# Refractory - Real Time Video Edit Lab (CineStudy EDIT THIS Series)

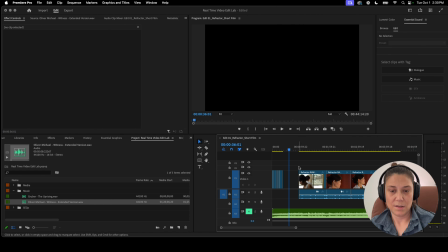So I'm going to take this shot and move all this over, paste it in.
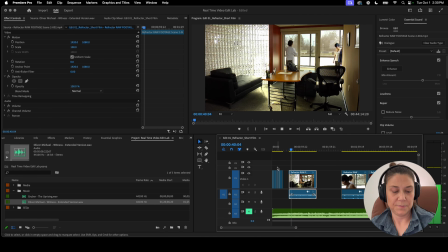See what we got.
Action.
I love this glass wall. Okay, good. She's looking over her shoulder, continuity.
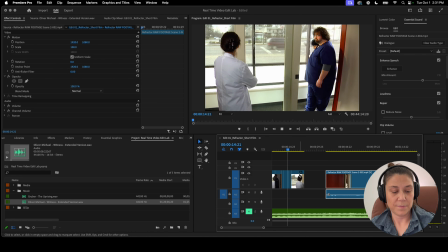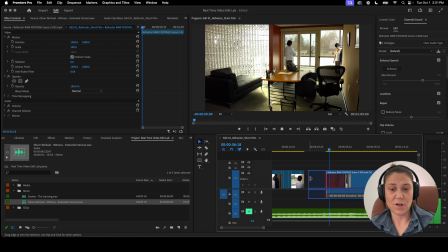So I might actually use this shot just to establish where we are.
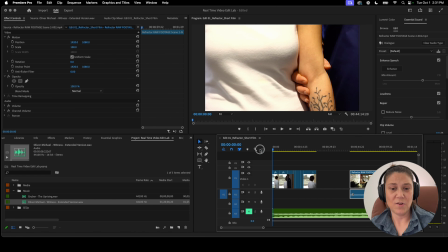Because it's always nice, because we have all these like close-ups, mid shots, and we don't really know where we are.
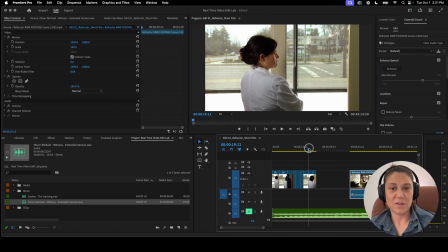We just know she's looking over her shoulder.
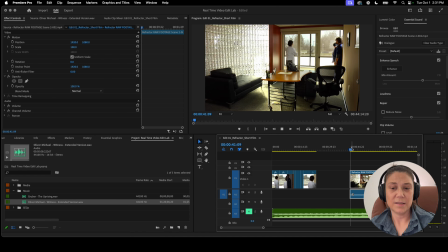So you gotta think of like storytelling, right? So I'm gonna cut to this first. They walk into this room. So they walk into this room, establishing where they are. He pushes her.
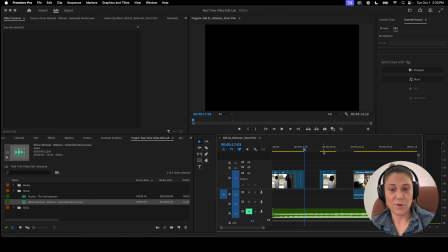And then pushes her. Push. Let's get that push. We don't need that shot. Boom.
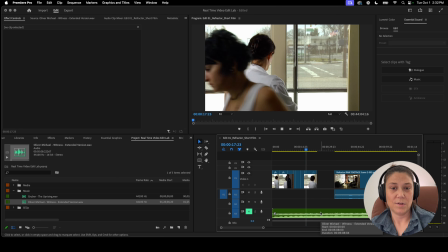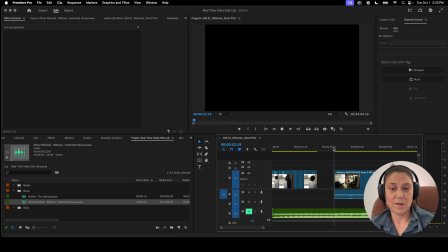That's good. And then we can cut back.
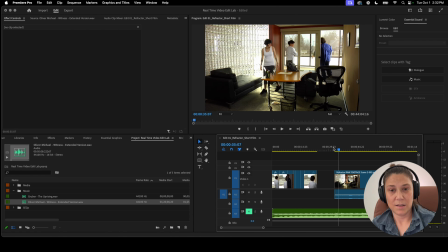To girl looking at her because she could feel the bad vibes, right?
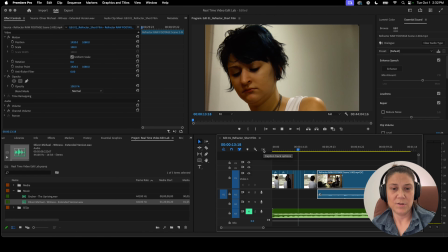Boom.
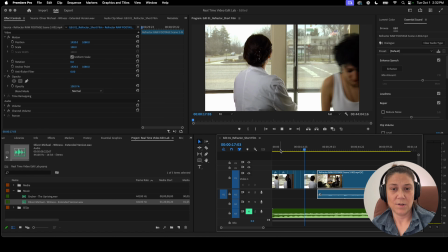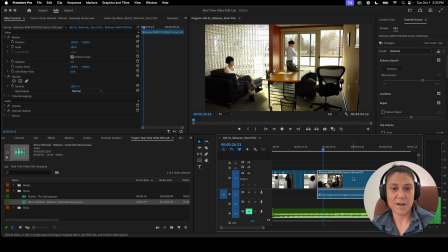Boom. Guy leaves. Wonder if we have a close-up of her, the girl, covering her face.
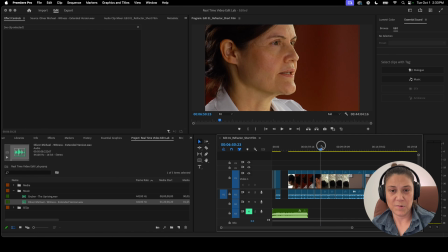Do they have a close-up of her covering her face?
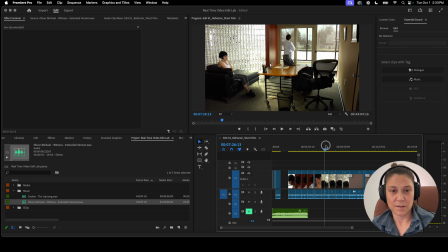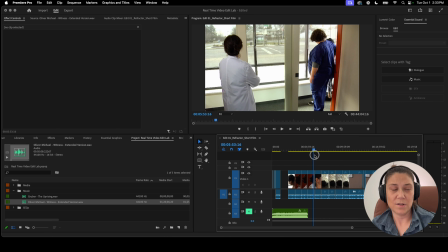That's great that they're giving you multiple angles. Sorry for the noise. I'm gonna pause it because I don't know what that is.
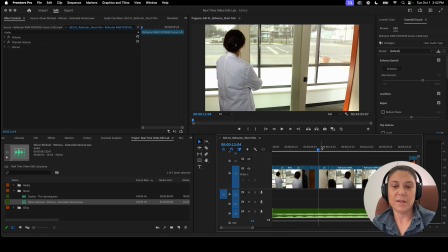All right, that horrible sound outside went away. So what I'm doing here is she walks into the office.
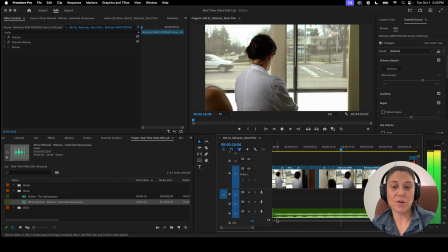I'm trying to build the story and the tension between the doctor and the girl. It's long pauses.
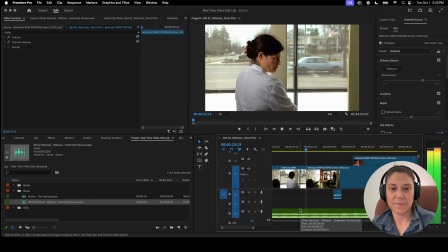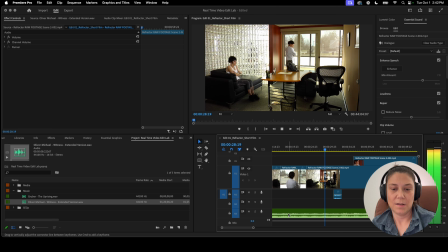I'm glad to see you're doing well.
All right, so what I did was I found this shot over here
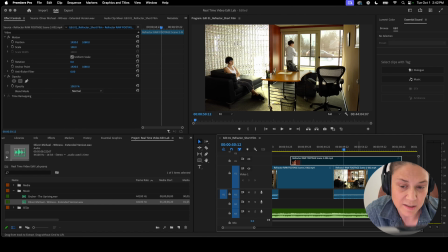where she says it's a wide shot where it says and I took the audio from it. The obvious choice would have been to cut to her saying, the doctor saying, "That's glad to see you here," but I took the audio from that close up and I put it right here
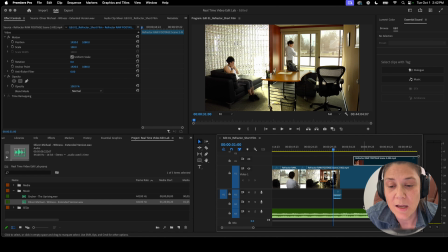because I wanted to show the girl's emotion more. And then I'm going to let that drag out a little bit. And then if you hear the music, which I need to adjust in just a second, listen. Let the tension drag out.
See you heat.
Boom. Hold that tension.
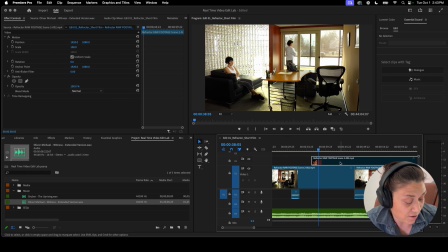Music. Boom. And it's going to cut to her. Sorry, it's turned off. And then you cut to her.
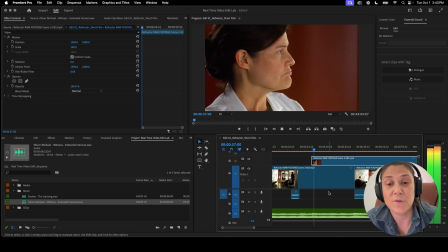Boom.